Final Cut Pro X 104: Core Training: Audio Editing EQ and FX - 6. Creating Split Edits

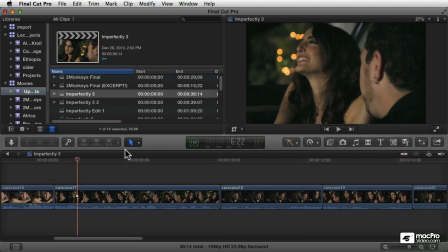[0:02]
Let's talk now about expanding clips in the timeline in order to allow you to manipulate the audio separately from the video. And the first thing I want to talk about in that regard is split edits, which is one of the most common ways that you'll manipulate your audio separately from your video.
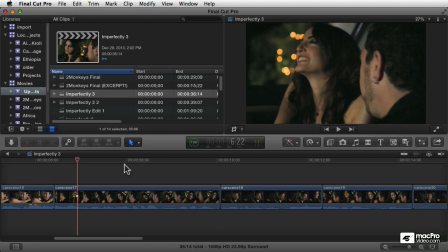[0:18]
In fact, I would say that this is the sort of thing that you really want to be considering on every edit in your movie, whether it's dramatic, documentary, or whatnot. It is an incredibly powerful tool, especially in the service of hiding your edits, to overlap the audio with the video.
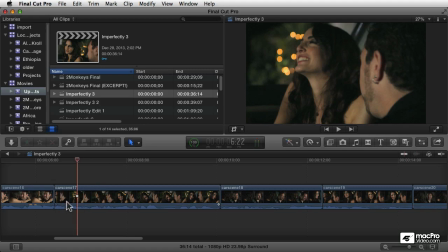[0:35]
And what I mean by that is to either pre-lap your audio so you start to hear the sound before the picture arrives, or you see the or to extend the sound so you continue hearing the sound into the following shot.
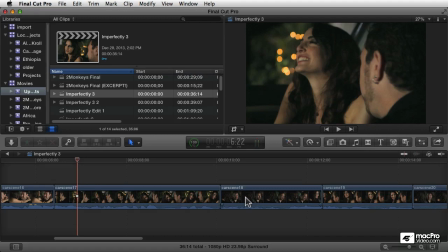[0:46]
And again, this is something that's done very, very commonly by professional editors in every sort of scene, in dialogue scenes, in action scenes, in documentary scenes. It's very, very common to do that. And I would argue that part of the reason for this is because if you hear the sound change at the same time that the picture changes,
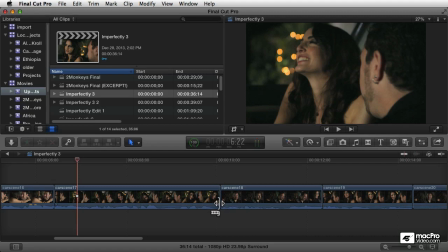[1:05]
that draws a tremendous amount of effort to that cut point. And most of the time, our goal is to hide our edit points. And so if the audio is changing at a different point than the video is changing, it enables you to accentuate or rather to hide,
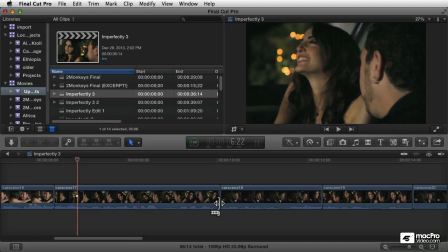[1:20]
to unaccentuate that edit point and make the transition of the sound happens organically while the visual is consistent, and then the transition of the video happens while the sound is being continuous. So it really allows you to smooth and hide your edits.
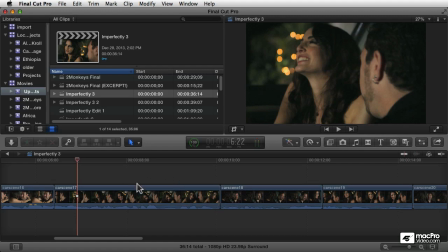[1:35]
And because it's such a common thing, Final Cut Pro has a tool or a way of working that is intended to make that easy. So first of all, let's expand these clips a little bit. I'm going to just make the audio a little bit larger, just make the picture, the whole thing a little bit larger so we can see what we're working with here.
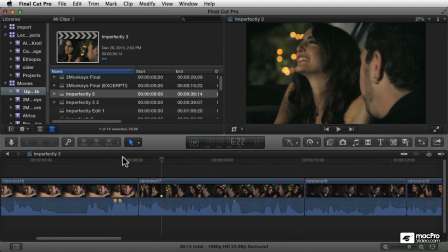[1:50]
And again, I've just got a simple dialogue example here, and it's not maybe the perfect example, but it should help somewhat. I'll just play this for a second.
Hey, when a girl in heels agrees to go to the racetrack with you, it might be a clue.
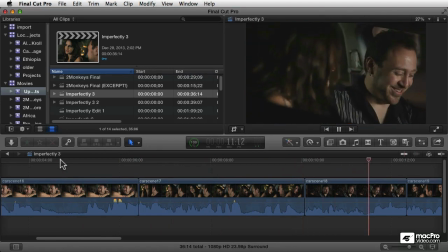[2:02] That was a terrible choice. No, I had a great time.
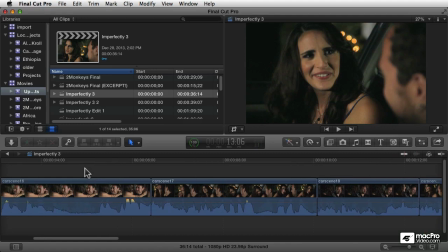[2:06]
All right, so a couple little edits in this little dialogue scene, and each of these can be improved with a little bit of audio manipulation.
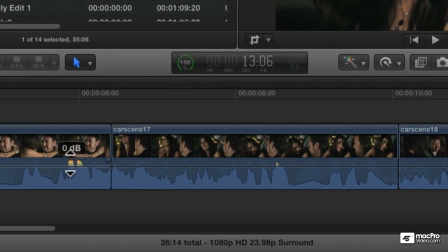[2:12]
So first of all, you can see here that my audio is over-modulating. See that little yellow in the waveform over here, and then it touches the red?
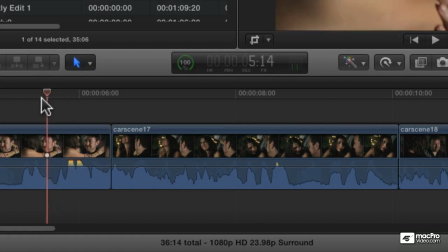[2:20]
These little lines right here.
What a girl.
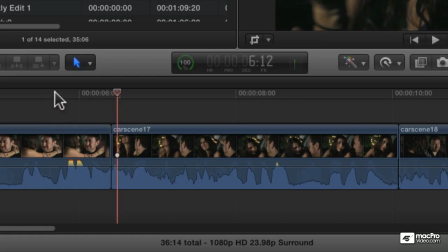[2:23]
You may not be able to hear it that clearly in the course of listening, but the indicator here is showing me that those levels are too high. And we're going to come back and talk about how to control your audio levels, but this is also, there's also a little edit here.
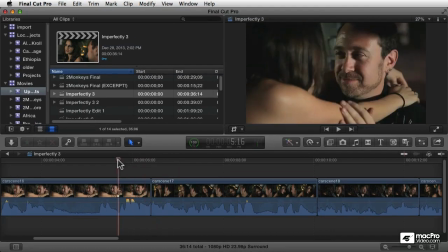[2:35] Girl in heels.
Right? It's a little tricky of an edit to go from we're going over her shoulder to heels.
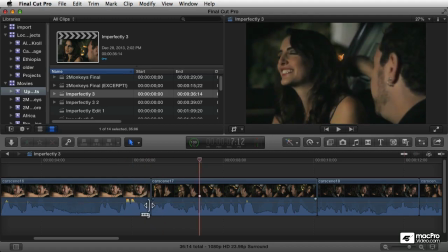[2:40]
Her face. And we're cutting. We're going from one take to another. And so this would be a lot more organic if we were hearing one continuous take all the way through. So to do that, what I'm going to do is I'm going to double-click the audio. And you see what happens is it expands.
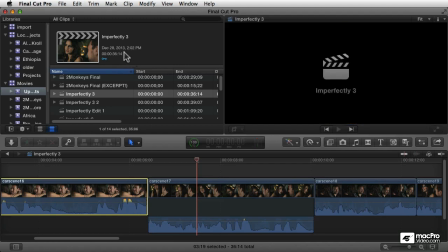[2:53]
And let's do it to this clip, too. In this clip, I won't do the double-clicking. I'll do it from the menu. Go to the clip menu and choose Expand Audio Video or press Control-S.
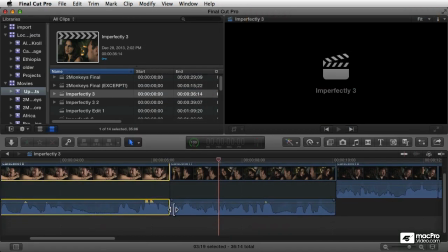[3:02]
And that will expand the audio video. And now what I'm going to do is I'm going to drag just the audio to back that up a little bit.
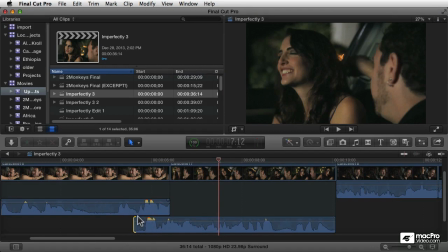[3:09]
And it looks like this one's pretty hot, too. But we'll fix that later. But in any event, what we've got here now is now it's going to overlap a little bit.
Hey, when a girl in heels agrees to go to the...
Right, because we've got both tracks playing.
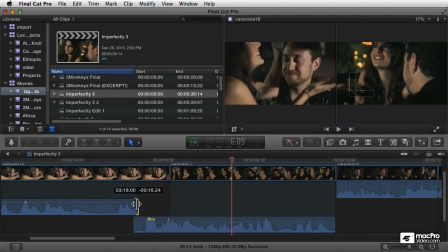[3:23]
But let's now turn off this first one. It's like that. And let's hear it now.
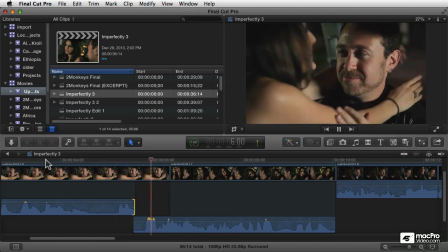[3:27] Be sure. Hey, when a girl in heels agrees to go to the racetrack with you...
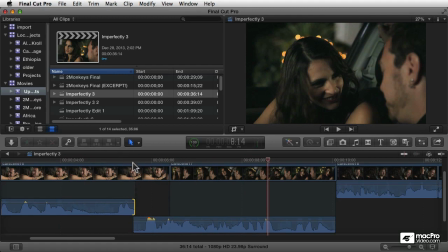[3:33]
And see, it's a much more smooth edit now. What we've done basically by using one take continually, starting over her shoulder, where we can't really see the details of her lips moving anyway. So it works really nicely. And it flows into that clip.
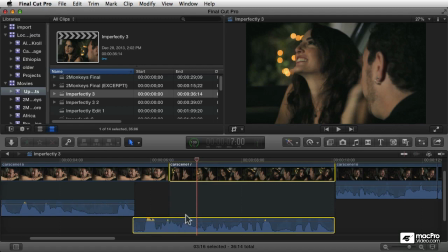[3:47]
And what we have here, this is typically called a J cut because it sort of looks like the letter J. If you don't see that, don't worry about it. The alternative is when you extend the audio on the other side, if I was to pull this out, that edit would be an L cut because it looks a little bit like the letter L. Anyway,
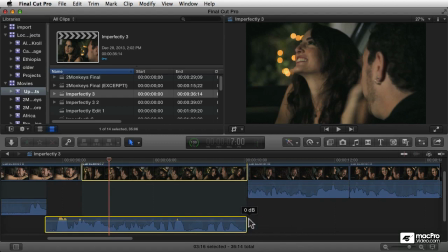[4:05]
if you hear those terms L and J cut, that's what those mean. I'm just going to undo that for now.